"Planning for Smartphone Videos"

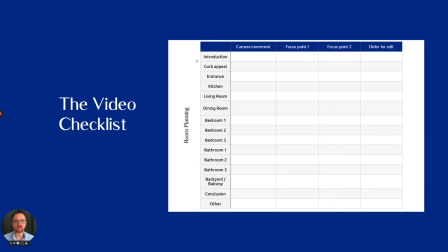(4:01)
To help you plan that, the middle part of the video checklist goes over all of the key areas where you're going to do your introduction. Perhaps you're going to focus on the kitchen or the living room or the dining room, and this is the suggested ordering of the video.
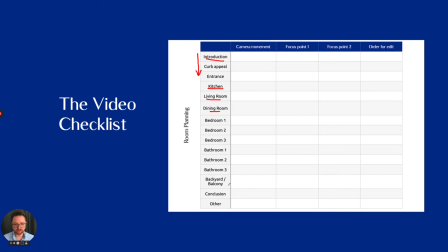(4:17)
Now, you might disagree. You might believe, for example, the balcony, as in our case, is the most important. And so on the right-hand side here, we have a space for you to order how you want to actually do the edit or the live stream.
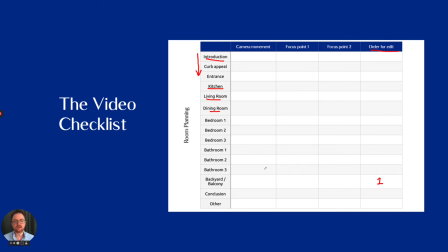(4:33)
So in your planning portion, you can go through and identify, okay, first I want to go to the balcony or the backyard, and then I want to go into, let's say, the kitchen, then the dining room, and so on. So you can really create your trajectory. At least the first few steps will help you get the video off to a great start.
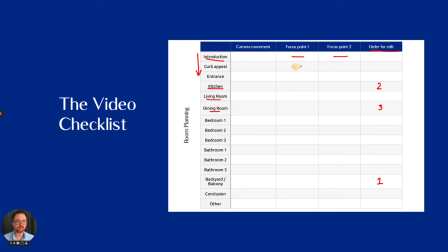(4:53)
Additionally, those focal points that we're talking about can be identified here, And it's really recommended not to script the whole video. This video isn't scripted that you're listening to right now.
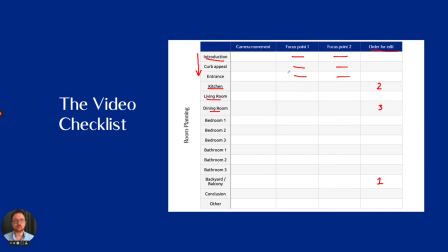(5:04)
You just want to have key bullet points that you can expand on in order to make the speaking sound natural, relaxed, and unrehearsed. And this is really important for the effectiveness of your video. There's also space here to identify the type of camera movement. For example, a pan or a tilt.
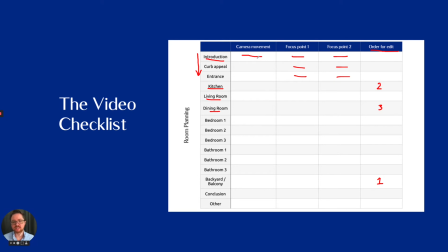(5:23)
Camera movements aren't going to be spoken about in great detail in this video, but they are handled in another video that you can check out.
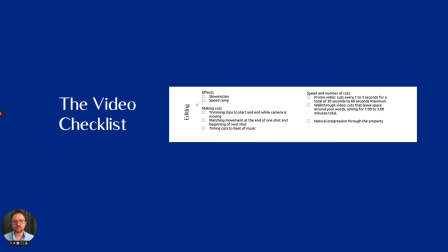(5:32)
Lastly on the checklist is the editing portion. So this goes over ensuring that you're trimming the clips specifically to the beat of the music, if possible. This doesn't apply to live streams, but would apply to any edited promotional video. And depending on the type of video, we've identified for you how often make cuts and how long the total video should be.
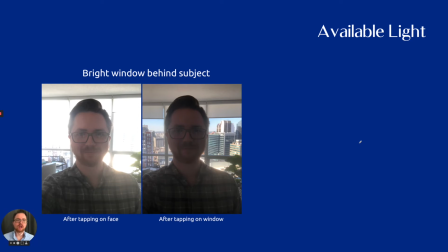(5:55)
Moving into lighting now, I want to help you make the best use of available light. So I've taken the selfie in front of a bright window, and I've seen many videos that follow this same pattern. Because the view is beautiful and we're trying to show that off, people often stand like this.
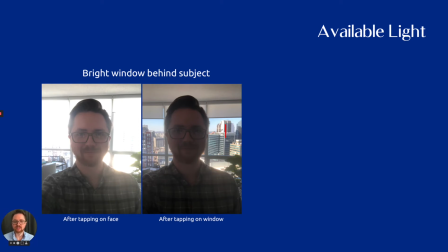(6:14)
The issue is that the camera doesn't deal well with a bright background and a poorly lit subject. Where you're used to seeing this very well balanced is in real estate photos where actually 2, 3, 5, sometimes 7 images have been merged.
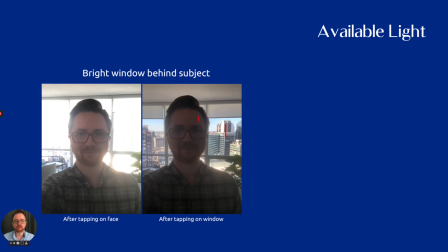(6:29)
So you get a perfectly bright interior and a perfectly bright exterior. In video, you're really not going to have that luxury. You have to choose. Am I showing outside well? Am I showing myself well? Am I showing the interior of the property well? And you do have to make a choice at any given moment.
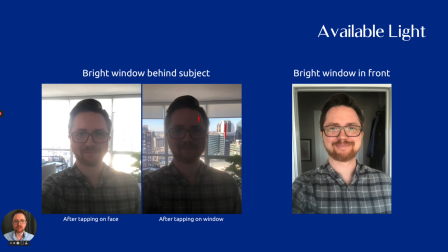(6:47)
So standing in the same place, I turned around and took the same photo, and now you can see the windows in front of me and my face is really brightly lit. My skin complexion now looks much nicer than in the other images. However, the downside is what's behind me is now very dark.
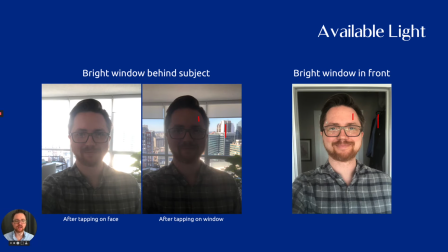(7:05)
So we're always making a decision between lighting ourselves and lighting the property. My recommendation is to begin and end with lighting yourself. So if you're speaking into the camera, you want to create an opportunity for the viewer to connect with you.
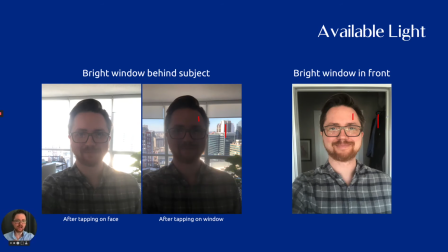(7:24)
So it's best that you're lit well as you do the selfie video portion, speaking to the camera, and then either turn the camera around or press the camera flip button and begin to film the property. This will help to make sure that whatever you're looking at is properly exposed.
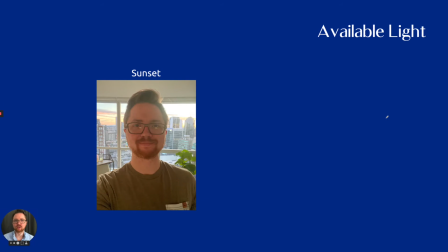(7:41)
You can also take similar video or photos near sunset. You can see this is much more balanced out, but still my skin isn't properly exposed.
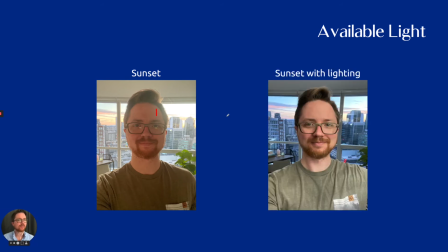(7:52)
The version where I face towards the window looks much better. If you do want to accomplish this, there's only one way to do that, and that's by adding lighting. You can buy professional lighting from places like Amazon or Henry's. A brand I would recommend that's relatively inexpensive but effective is Falcon Eyes.